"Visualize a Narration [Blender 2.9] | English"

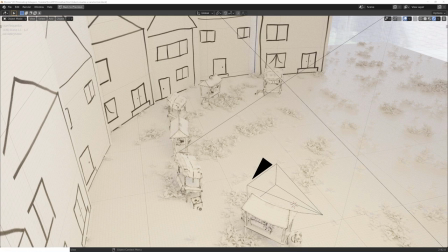Hey, what's up Blender users, I'm Jonathan, and in today's video I'll talk about my idea of visualizing a narration. I came in contact with this topic through a personal project for which I also created this paper-like scene that you probably also saw in last week's video.
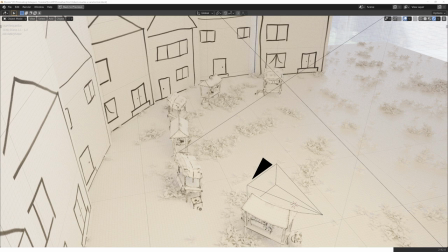In the end, this is going to be a short film with an ongoing narration in the background. So, now I needed a way to create fitting visuals for the narration.
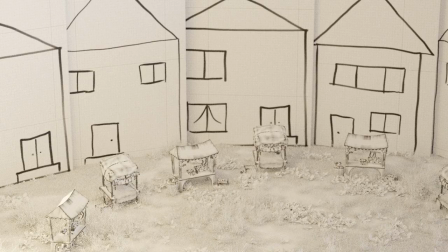My idea was to do it in a picture book style, meaning that the film is composed of basically still images.
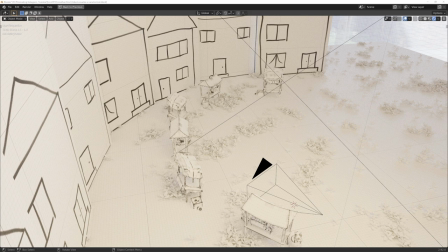But because we have the possibility to animate anything in Blender, I wanted to make it a bit more interesting. So what I settled on is a style which is basically exaggerated slow motion.
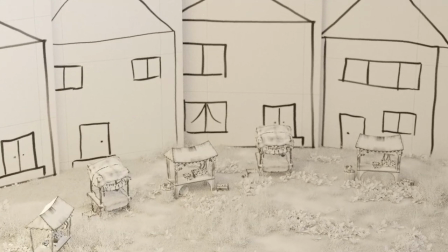This means that I animated the camera pretty slow and linear and either left the characters standing still
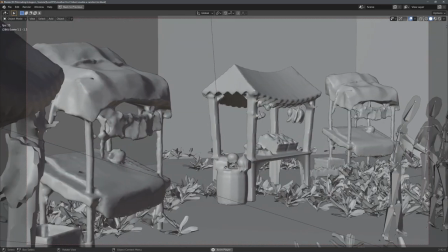in the scene or only animated a portion of the skeleton to do a very basic and of course slow movement.
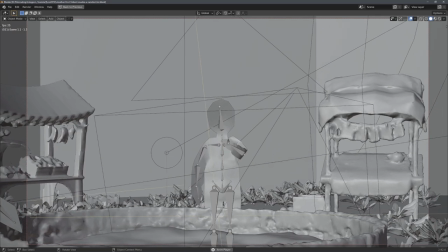The one thing to look out for is that you want as much parallax as possible. This gives the scene more movement without an actual faster animation.
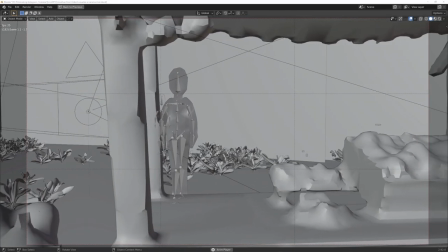A perfect example is this shot in which you have a pretty far distance between foreground, middle ground and background.
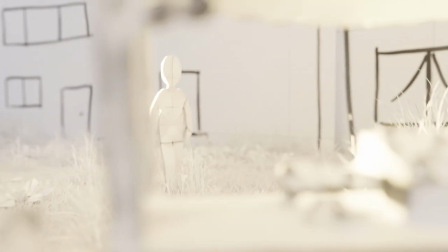This way, we don't need to animate a walk cycle for the person because the scene in itself feels pretty fast.
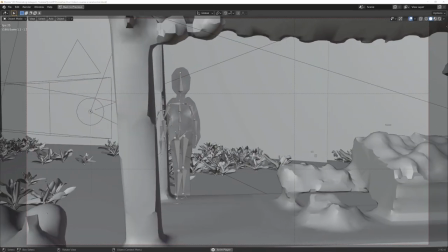So when combined with the narration, the viewer will know what is going on without an overload of information.
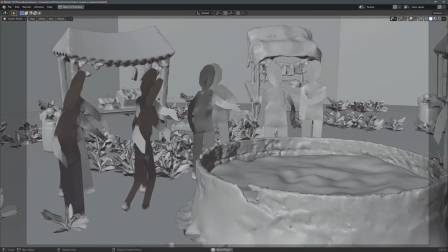As I said earlier, I kept the animations linear.
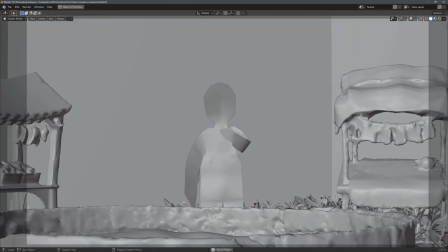This linear interpolation style makes cutting between scenes much easier because you don't have
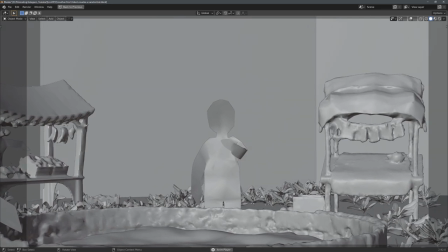these weird slowing down and speeding up moments that you would get with for example Bezier interpolation.
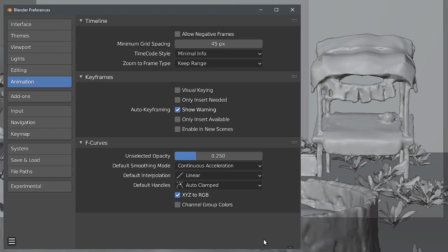The easiest way for me to do this was to preset the default interpolation to linear. This way I didn't have to manually change the interpolation mode from Bezier to linear.
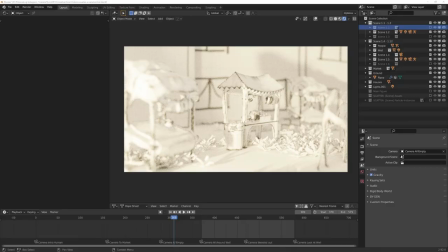And yeah, that's basically all I wanted to talk about today. You might have noticed that my latest videos were all relatively short. This is because I'm working on some more things that take a longer time to complete.
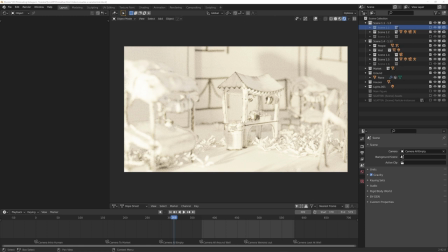So, in the future, I'll upload much more in-depth and longer videos. But until then, we'll see each other in the next video, next Saturday.